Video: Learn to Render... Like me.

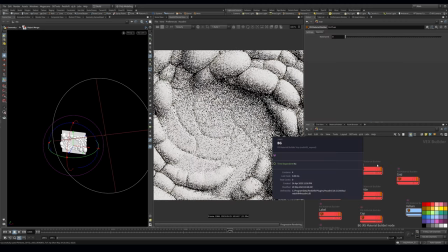248s
And for now, let's actually turn off this bottle and maybe it'll render a little bit faster. So we can go into our vellum, and now we can start to play with this material.
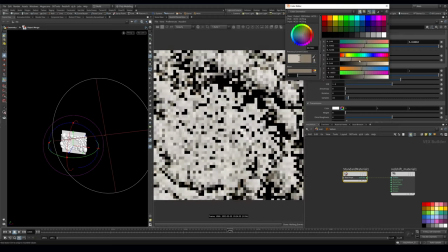256s
Now already it's kind of looking pretty cool, but I can turn this down and just get a little bit more warmth in there.
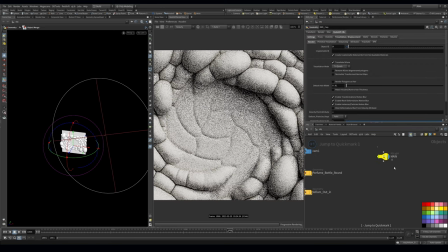265s
And maybe this light, I want it to be even bigger.
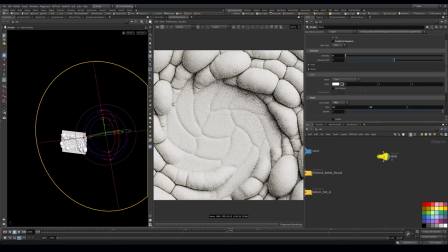269s
Now I can turn up the intensity, but what I find when I turn the light bigger, I get slightly softer shadows that wrap around these shapes, and it makes it a little bit nicer.
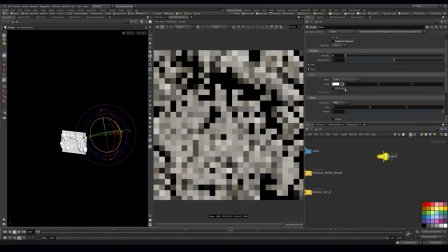277s
Whereas if I just make this object really small and I pump this up,
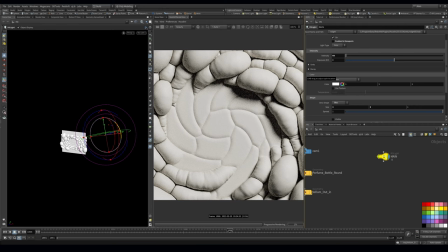283s
you can see how harsh these shadows are on these edges, and you start to kind of pick up these kind of weird looking vibes.
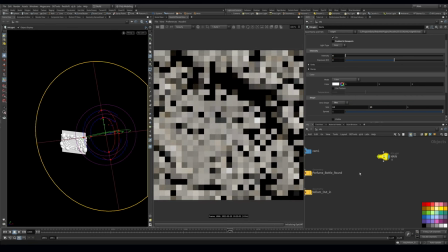289s
Whereas if I make this small, but then this big, it's a lot more subtle and smooth around these edges.
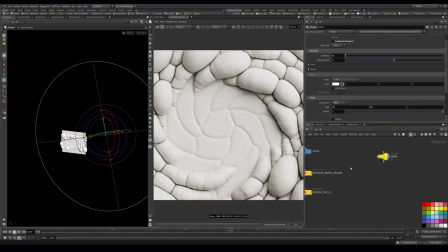298s
And I found that this looked a lot nicer. So then I can also just kind of jump back in here and just play with this.
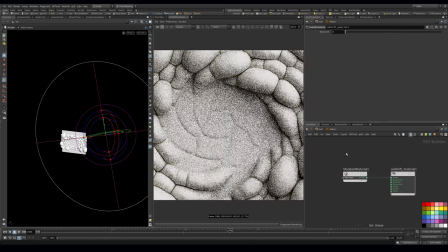304s
Now what I'm actually going to use is I'm going to use a RS material, and this is the old one.
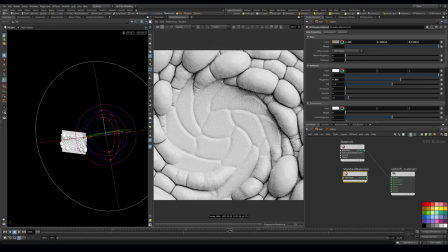308s
And when I want to use this backlight translucency, I prefer to use this because setting it up in the standard material is a few more hoops than is necessary, I feel.
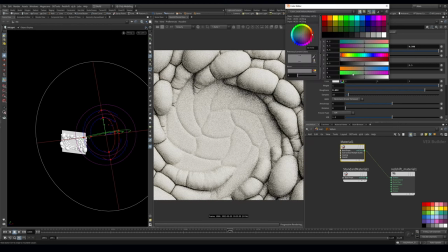316s
And this kind of gets me there just as nicely. And the reason I like to use this sometimes is it just helps to push these shadows.
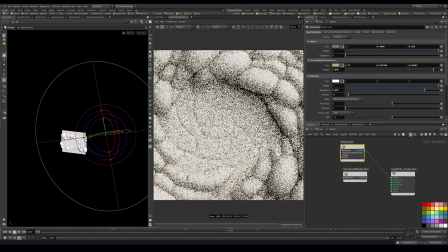324s
If I'm struggling and if I push it too much, you can see how these shadows are like really bright now.
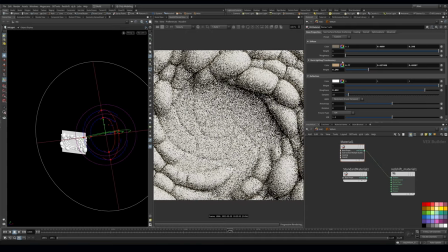331s
But if I just pull it a little bit, I can kind of control the shadow amount with this, and it looks pretty good.
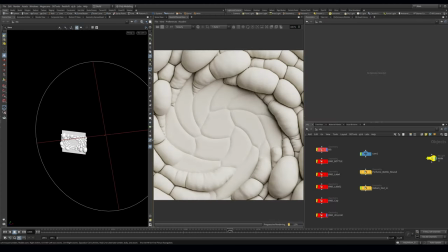337s
All right, so I restarted my computer and now it is a lot faster. You can see it's refreshing.
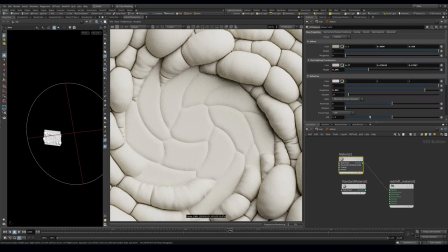343s
And if I jump into my materials and I change something, I get feedback a lot faster.
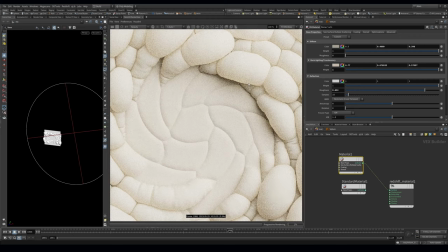349s
Now, it's not the VRAM thing, because I tried the latest version of Redshift, which supposedly fixed it, as well as I have two graphics cards and one of them is running Redshift. The other one is running my system. So it shouldn't be doing that. Anyway, this is looking cool.
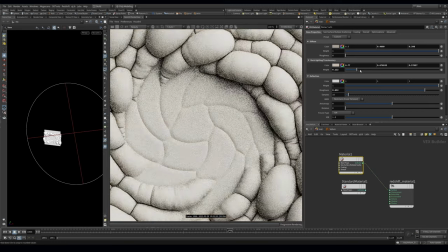364s
It's like a super kind of neon looking vibe, which is not what I was going for. I just want this to kind of alleviate some of my harsh shadows.
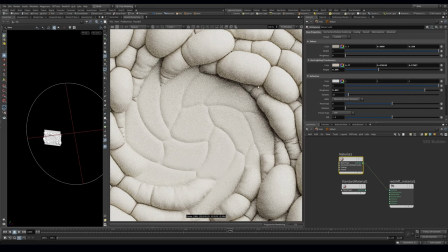371s
And I don't know if this is the best way to do this, but I kind of found that it worked.
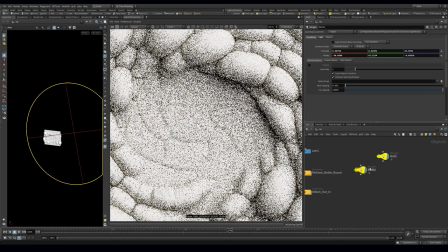376s
Something else we can do is just grab this light and just create a full light.
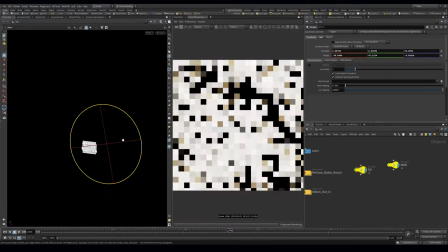381s
And this one, let's make that smaller. This one I don't need to be so big.
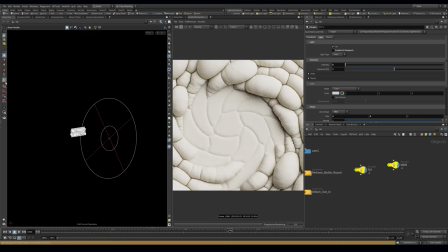387s
Maybe we'll just make a small light of this. And this one I just want to be on the side.
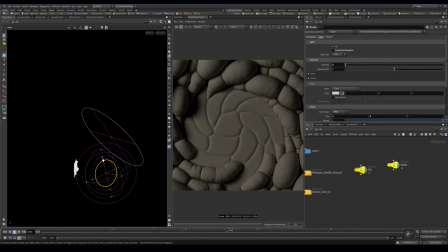396s
So if I turn off my main light and just have a look at this full light, you can see now it's filling in here, but I want it to be near the bottom here.
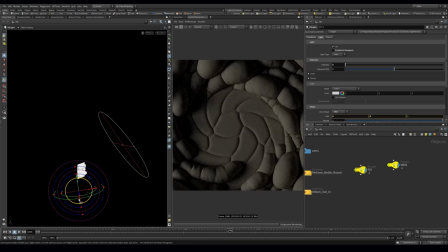So these shadows are now being filled out with this.
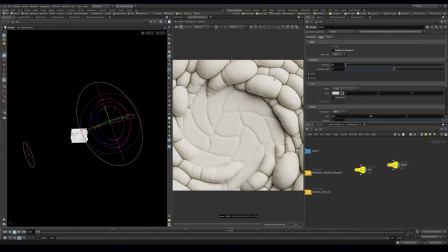414s
So if I have a look at my main light, it's coming from the top, and then this full light is just filling in these shadows. And this can be something really subtle, like 2, just to kind of help these super deep shadows. And we can also then just kind of change up this and play as much as we like.
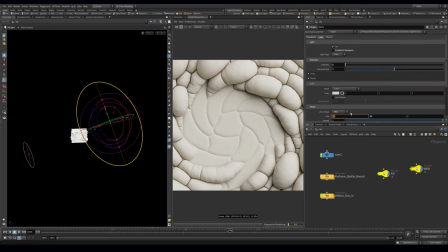434s
This light a little bit brighter, again, by just increasing the size of it, because it's 3D, I'm not limited by physics. The next thing I wanted to do with this material was to add a bump.
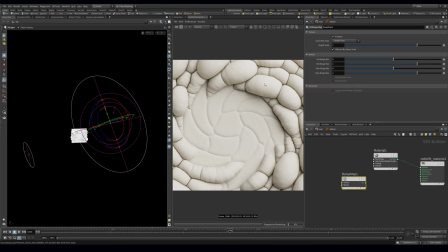449s
So I'm just going to add a bump map. And this just kind of gives this cloth a little bit more realism and just gives it a little bit more texture.
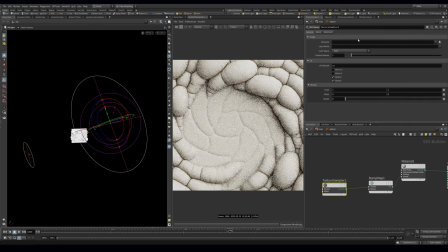456s
So I'm going to add a RS texture here, pipe that in. And for this, what I'm going to use is this OD asset library.
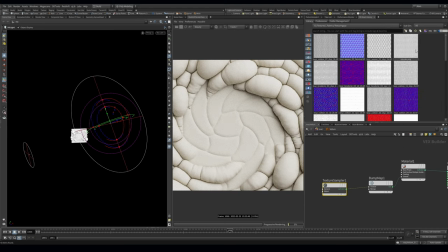462s
And I have some texturing XYZ. These are really cool patterns and cloth.
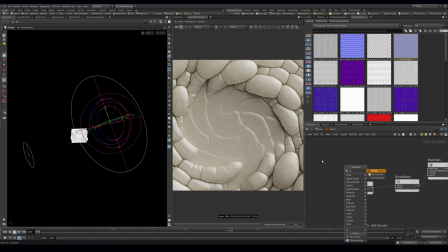468s
I really like these for cloth. I found they are really kind of like high res. I'll just grab an ABS and plug this into the scale.
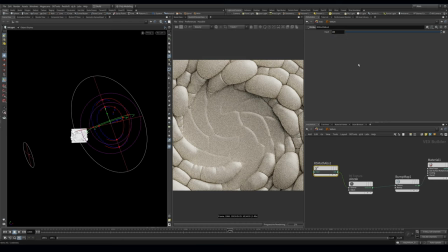476s
This just lets me scale everything with a slider, which I find a little bit easier. Let's just see this refreshed so I can see what it looks like.
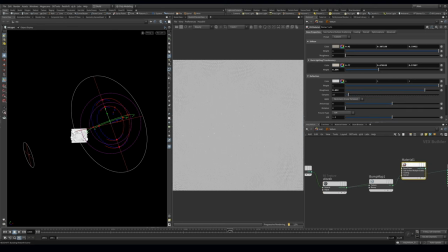485s
So you can see the scale of it now. That looks pretty good. Maybe it's a little bit too big.
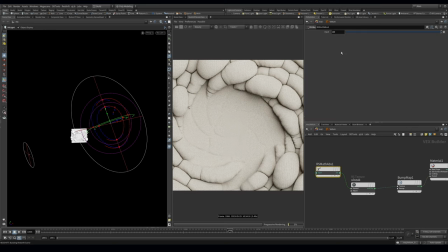492s
You can see here that it's quite a large texture. So let's just jump it up to 44.